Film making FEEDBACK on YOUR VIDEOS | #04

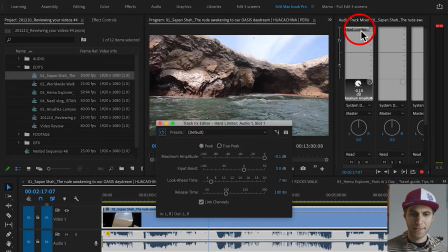4:10 Then I double click inside the hard limiter, and in the maximum amplitude, so that's the maximum level I want to reach, I type -2, which is the maximum decibel suggested by YouTube to upload your videos.
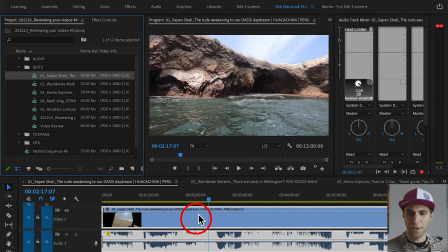4:25 And then I'm gonna close my tab, and if I play my audio now, the audio will never go above -2 decibels.
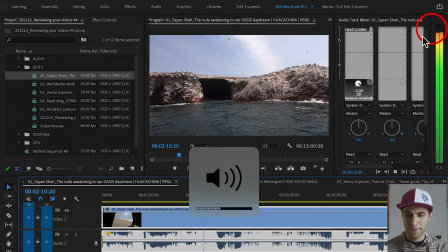4:33 So that's a trick, but in any case, I always recommend to do it manually.
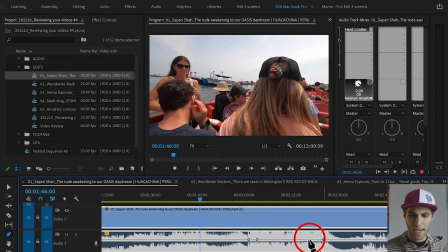4:38 So go on your timeline and just add some key points here on the timeline
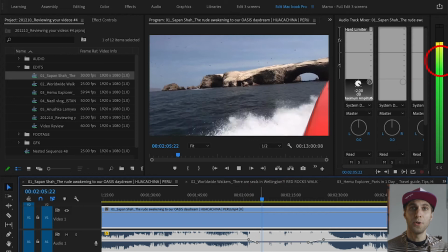4:45 and just mix your audio beforehand.
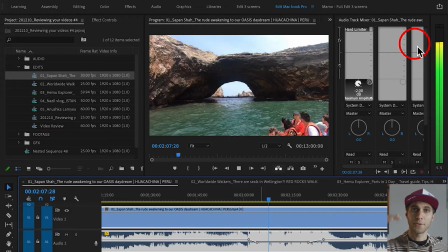4:48 So whenever your music is going too loud, just drop it down until you stay around -2 decibel. All right, let's carry on. And We got to 2:57, so very simple in Premiere.
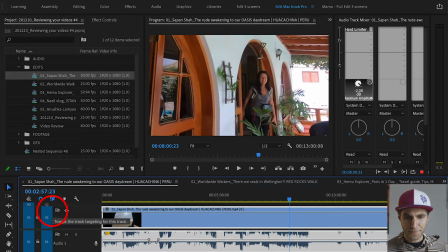5:04 I just type literally the time code here. And what you're gonna say is
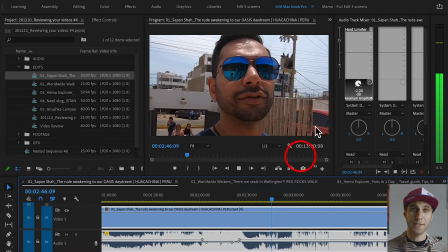5:13 Italian restaurant. you're going to an Italian restaurant, so that's great, best food in the world.
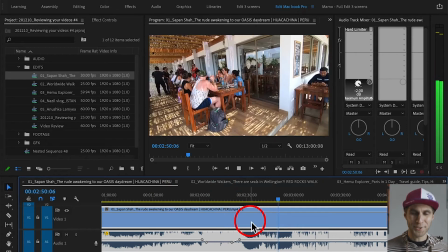5:19 Jokes apart,
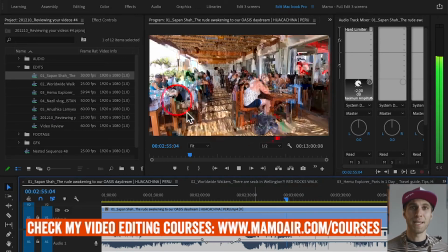5:21 you're telling me you're going to a restaurant, but then you're not showing me anything about the restaurant, so you don't give me information again.
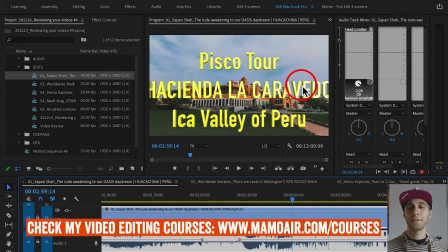5:29 And in this case, I recommend, if you're using this video as a personal travel, like a holiday video for you to remember your holidays, that can work. But if you're using your video as an informative vlog, this part is useless to me because you're not telling me anything about the place.
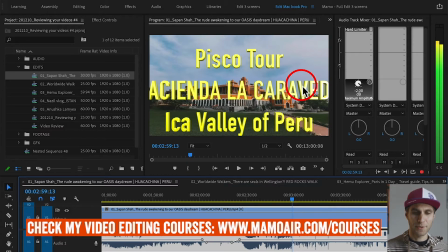5:48 So literally you're telling me you're going to the restaurant, and then Menu is already there is one single clip, a very wide angle of the restaurant, so I'm not seeing where the restaurant is.
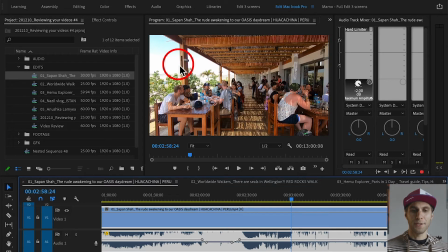6:00 I don't know how the food is. I don't know how pricey the restaurant is. So again, not enough information, and I would avoid to use this specific section basically.
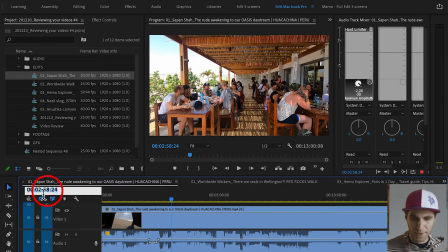6:12 Then we're gonna go to 5:37, which is the last comment for you.
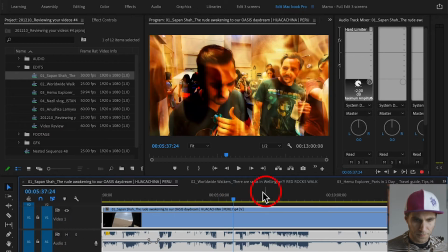6:19 5:37. So this is quite funny.
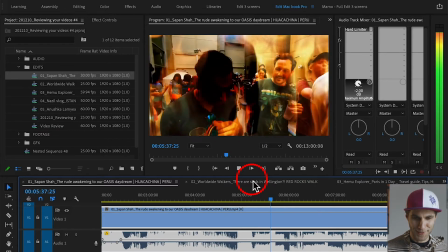6:24 The alcohol seems very strong, but
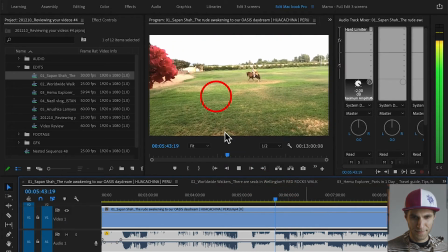okay, the transition. I wanted to talk to you about the transitions. That's a very important part of video editing.
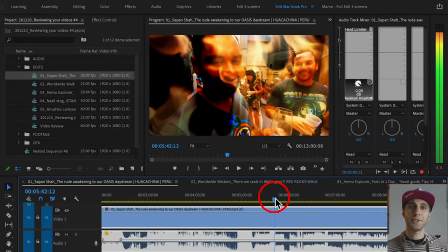6:42 Your transition here is quite sudden.
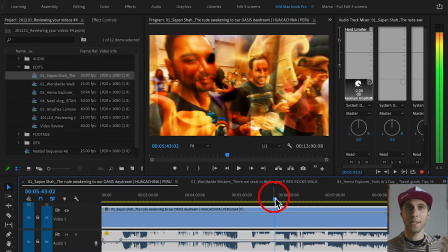6:44 First of all, you're going from an indoor place, so somewhere indoors, to an outdoors, and usually we want some transition.
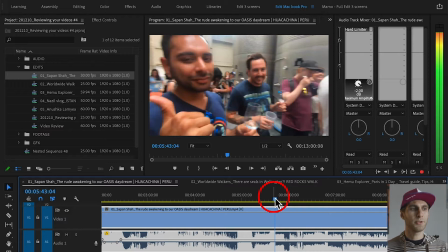6:52 It can simply be a fade to black. So you want to add a black fade here.
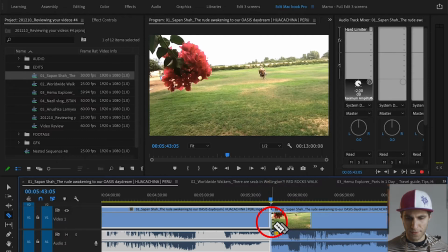6:57 I'm just gonna do it actually. I'm gonna chop your video there, but there you go. You've got two fades now.
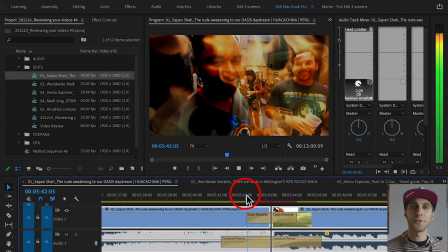7:10 Okay, so it gives me a reason why you are cutting from a clip to another.
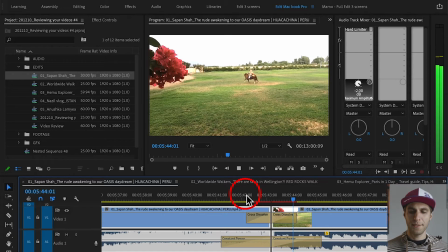7:15 So there is a pause a little bit, but in this way, it's kind of a sudden, it doesn't work properly. So just work and think about your transitions a bit more.
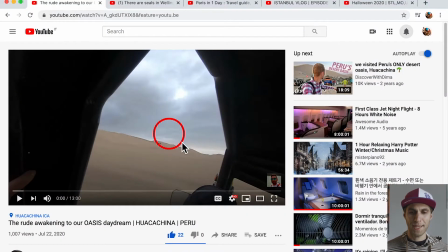7:26 But thank you very much for sending your video, and guys, go and subscribe to Sapan Shah.
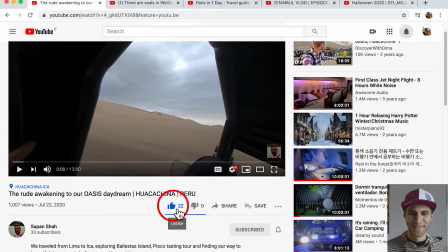7:34 Okay, here you go. I'm gonna give you a like too. Cool, let's go back to Premiere Pro, and we have the second person.
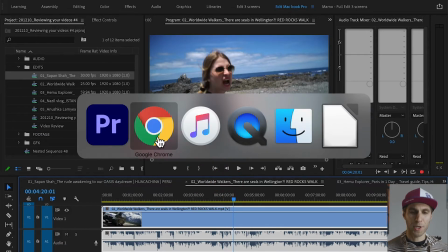7:41 Now we're gonna review the video by Worldwide Walkers, and I show you the YouTube channel first,
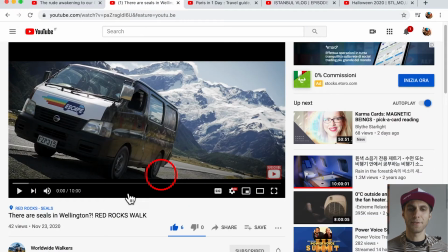7:47 so go and don't forget to subscribe to them too. Give them a like, be part of the community, and be a positive member of the community.
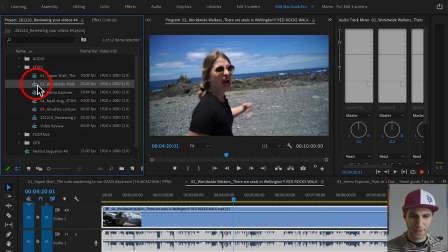7:57 So let's go back to Premiere and check this video out. The video is called "There Are Seals in Wellington."
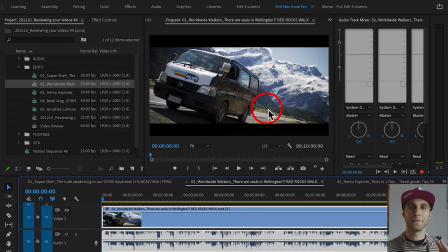8:05 Well, we'll find out now. Okay, first feedback, guys. I watched the intro.
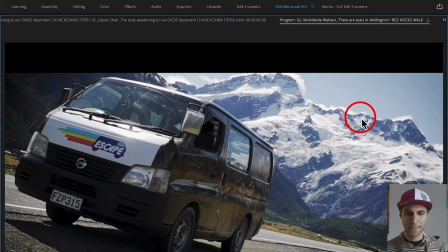8:11 I'm gonna play a few seconds quickly, and it was really nice.
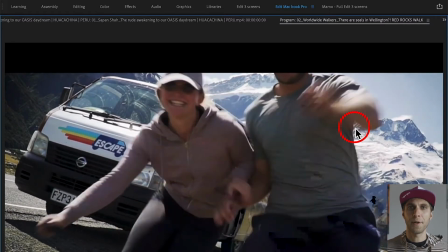8:15 The first few seconds, I thought, I'm not sure if you are professional video makers, but I thought, wow, this is really nice, very interesting.
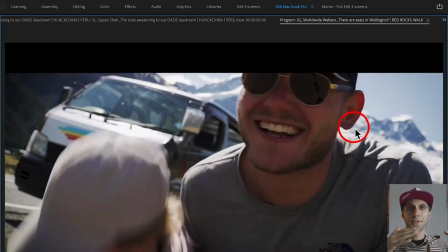8:23 And then I think the vlog kind of lost that quality by going forward.
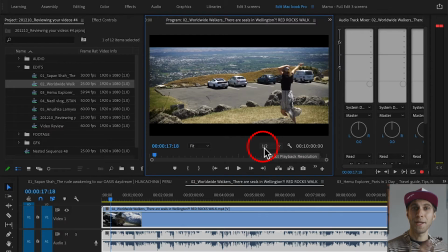8:29 So take the extra efforts you have taken by creating the intro throughout the whole video, and you will go next level.
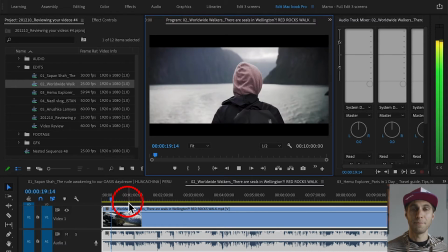8:37 But yeah, it's really nice. Really, I'm really enjoying watching it. So that's really good.
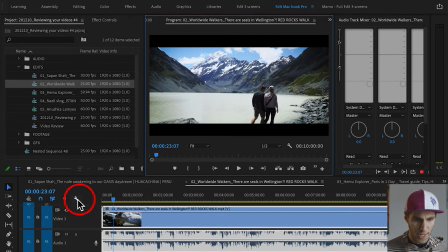8:43 I'm gonna go to 1:05 here on my timeline,
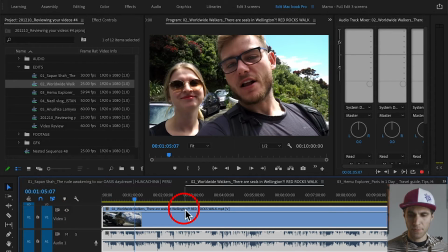8:49 and we're gonna talk about transitions again.
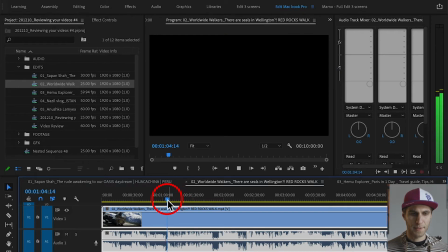8:59 Okay, here at 1 minute.
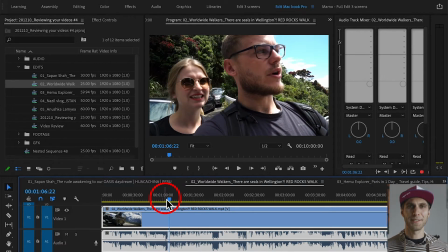9:07 All right. Okay, I thought that was quite sudden too. It was a sudden transition, and it kind of got me lost for somehow. So once again, I suggest to think about the transitions a bit more and make them really smooth and flowy.
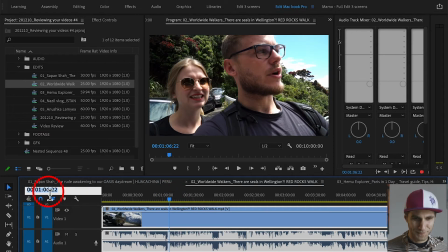9:23 We're gonna go to 1:50, and once again, I'm going here.
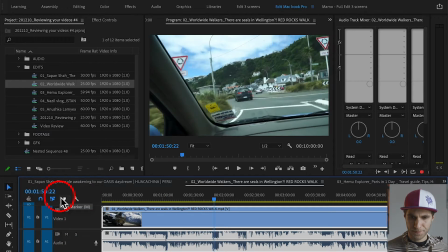I probably said this a million times.
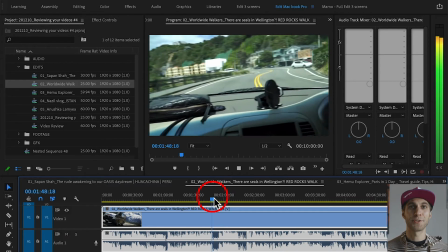9:38 When you fast forward your footage, it never looks good unless it's a time lapse of an amazing landscape.
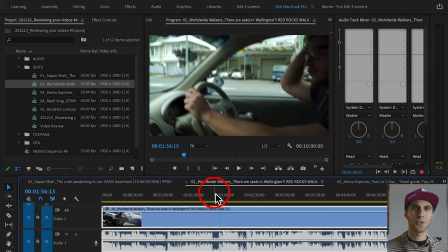9:45 If you want to show I understand you want to show the journey from a place to another, but that's not the right way to do so. If you watch a film, you will never see this effect. You will never see fast forwarded footage because it doesn't work.
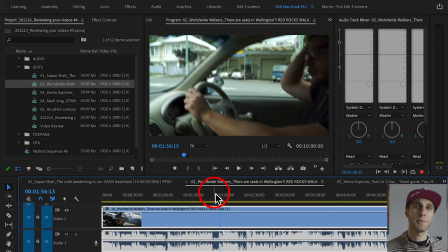10:01 It's kind of boring and it's not engaging. So if you want to show me the landscape through your journey, I would recommend to stop your car, literally film 10 seconds of footage, then stop ahead and do the same thing and show me the actual landscape.
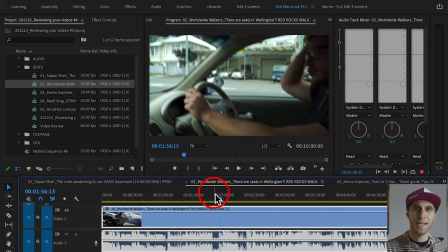10:16 Because if you fast forward, first of all, I'm not seeing anything, and once again, it doesn't look great.
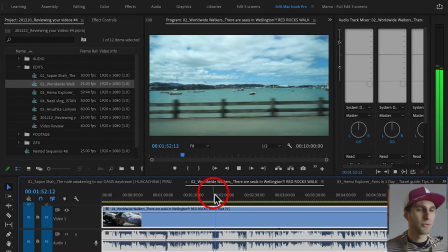10:22 Then we're gonna go to 418.
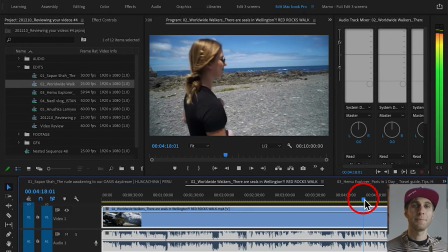10:30 Still no. Okay, and here, I'm not sure if you're using auto setting for your camera.
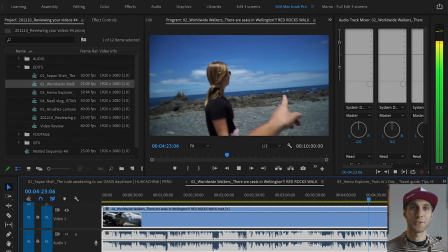10:35 And first of all, the camera is really good. I've seen you have a Sony A6300, I think.
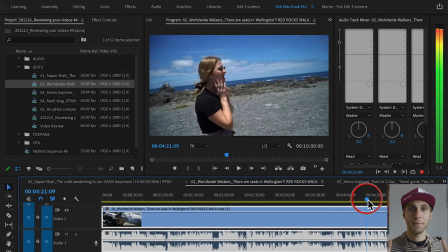10:41 So image quality is great,
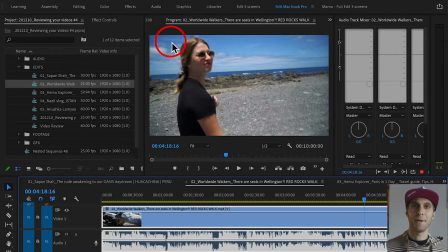10:43 but I recommend also always to use the manual settings because you can nail your focus all the time. So in this way, the lady here is out of focus.
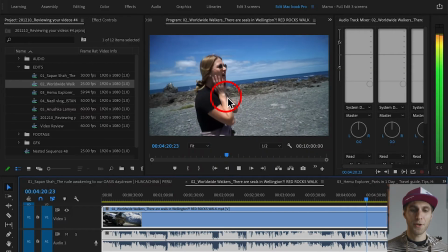10:56 Oh no. But if you had used the manual focus, you would have got the image right, basically.
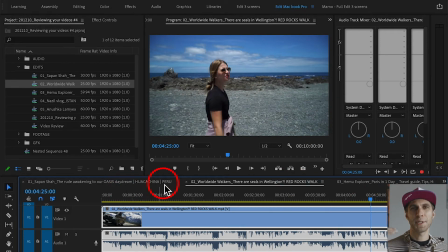11:05 So yeah, here you go. Once again, if you want to step up with your video making, definitely manual settings. Thanks for sending your videos, and I'm gonna go to the next person, and we have Hemu Explorer.
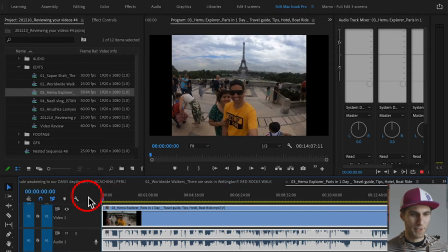11:20 So Hemu sent this video called, let's check it out,
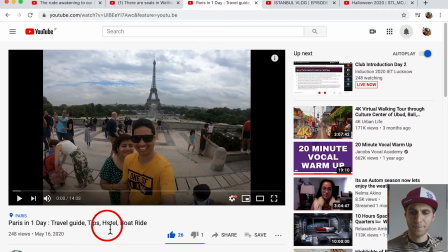11:27 Paris in 1 day, travel guide, tips, hotel, boat ride, a lot of things there, great.
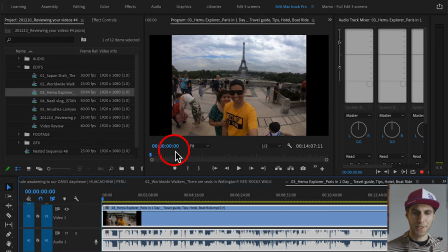11:32 So a lot of information already in the title. And the first thing I want to suggest here, Hemu, is the aspect ratio of your clip. So I'm not sure what aspect ratio, what resolution you are using here.
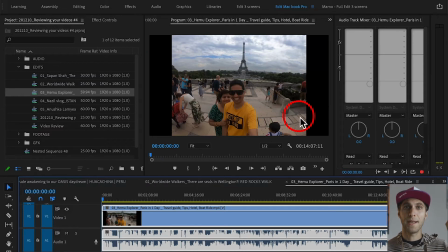11:45 And I recommend to actually go and check my video right there, where I explain what aspect ratio is, what frame rates, and so on. So next time I recommend to use a 16:9 aspect ratio. This looks like a 4:3.
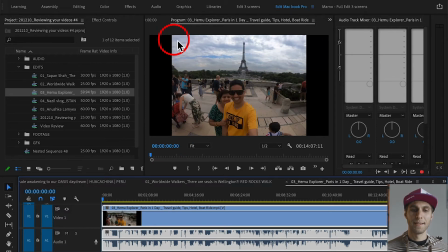12:00 So it seems like you filmed in 4:3 and then put your clip inside a 16:9 sequence. And I can definitely see you filmed in full HD. And also by the video information, I can see you filmed at
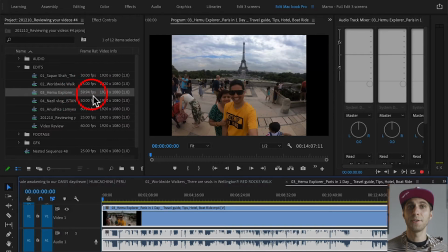12:18 59.99 frames, which I think is useless because this is basically slow motion.